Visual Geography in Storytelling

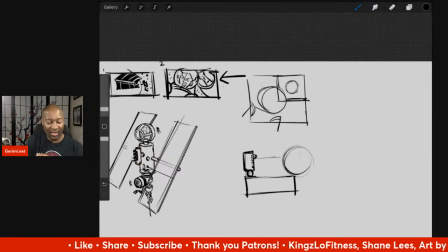[24:49]
I mean, that might make life easier, is if instead of trying to insist on doing this particular story beat, which I really, really like,
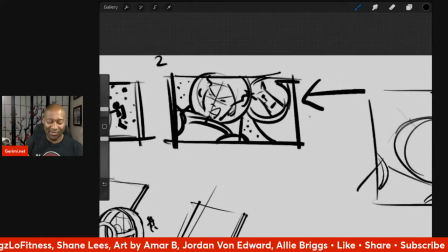[24:59]
because I like framing it in the sense that I've got both the characters facing the same direction, and I like introducing a character. Somehow having a character just come over someone's shoulder seems like a good way to introduce them into a shot.
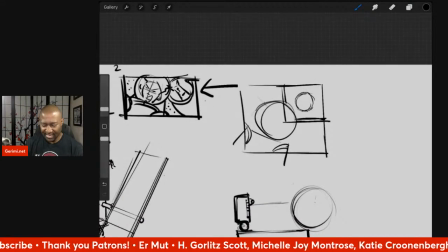[25:10]
But what if instead I go back to something I think is in one of the earlier storyboards,
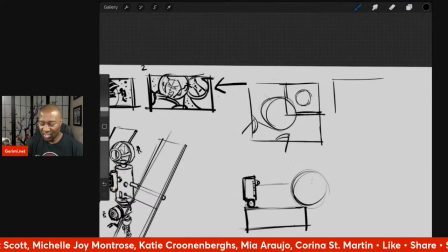[25:18]
which is same concept, but now astronaut facing to the left.
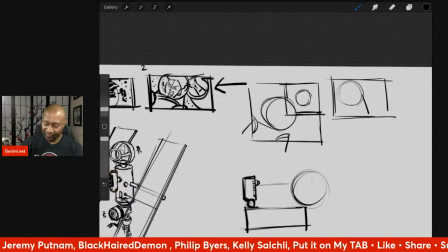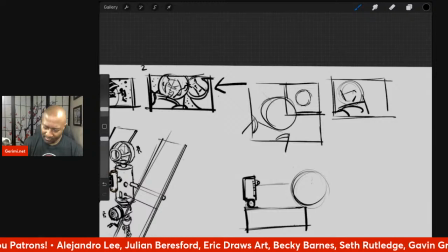Working. Then you've got the space station.
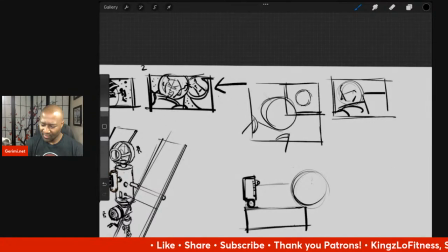Behind.
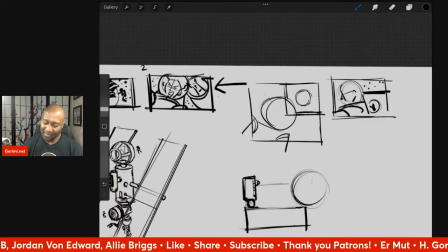[26:29]
And the dog popping up here.
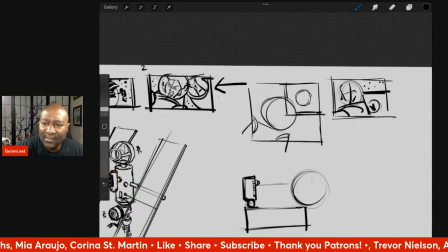[26:48]
Let's see here.
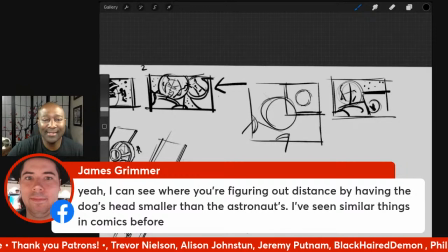[26:53]
James says, yeah, I can see where you're figuring out distance by having the dog's head smaller than the astronaut's.
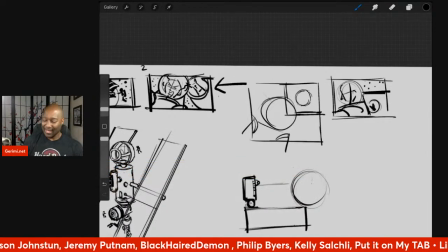[26:59]
I've seen similar things in comics before. Yeah, it's one of those things.
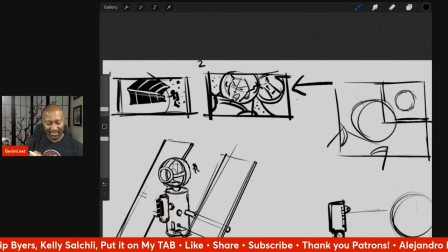[27:04]
And that's like when I first drew this original storyboard, this one that I've labeled number two here,
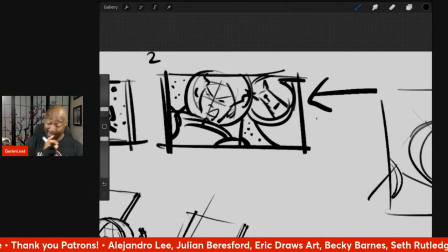[27:13]
the story beat, part of it was I made the shot close enough that you could see the dog's expression. Like, even though it's a thumbnail, it's going to have the dog's tongue out. You see that the dog is happy. So it's not one of those things where the dog is like, I'm so sad.
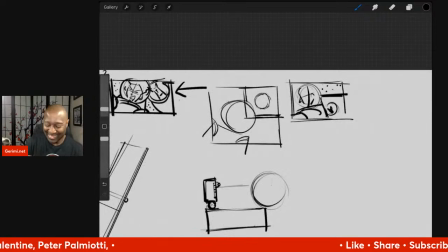[27:27]
You're out there in space and I'm trapped. It's more of, hey, hey, hey, hey, like the way dogs are just trying to get your attention. Now, if I change this shot, the thing about it is
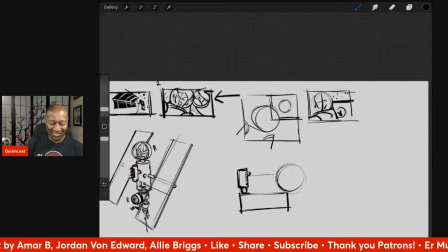[27:49]
it doesn't give me the warm feels that this shot of the dog leaning over the shoulder does.
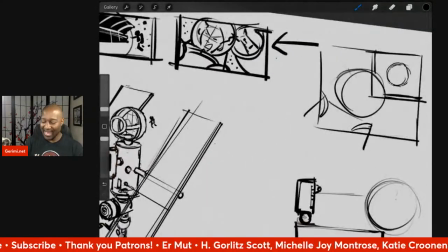[27:55]
But what I can do is whatever I end up, there's a part of the space station.
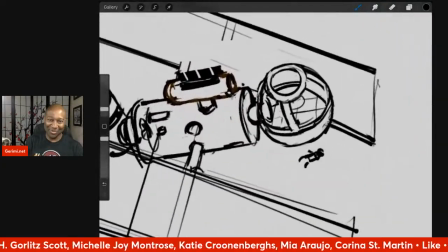[28:01]
I love this now. Now it's like we're actually in space and I'm rotating this. If
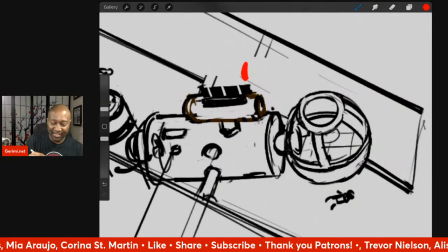[28:11]
the end of this pod here, the end of this pod here is where the astronaut is actually doing the repairs. Over here, I can have the dog inside of this this viewing station, anywhere in there.
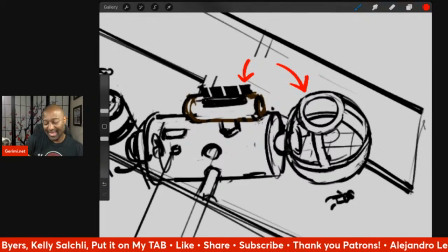[28:31]
And it's like that's kind of the shot.
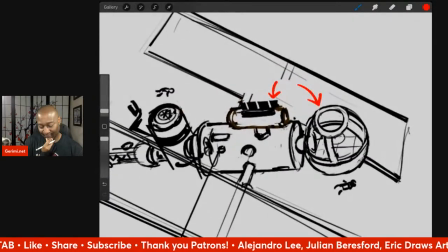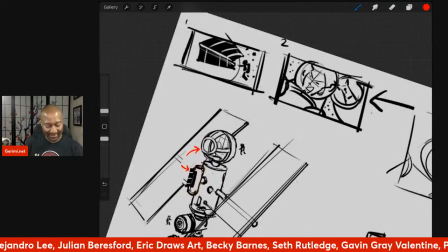[28:39]
So really, the challenge I have now is not so much the staging per se.
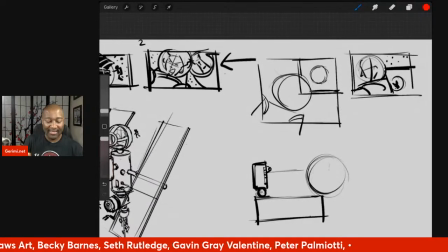[28:47]
It's how to make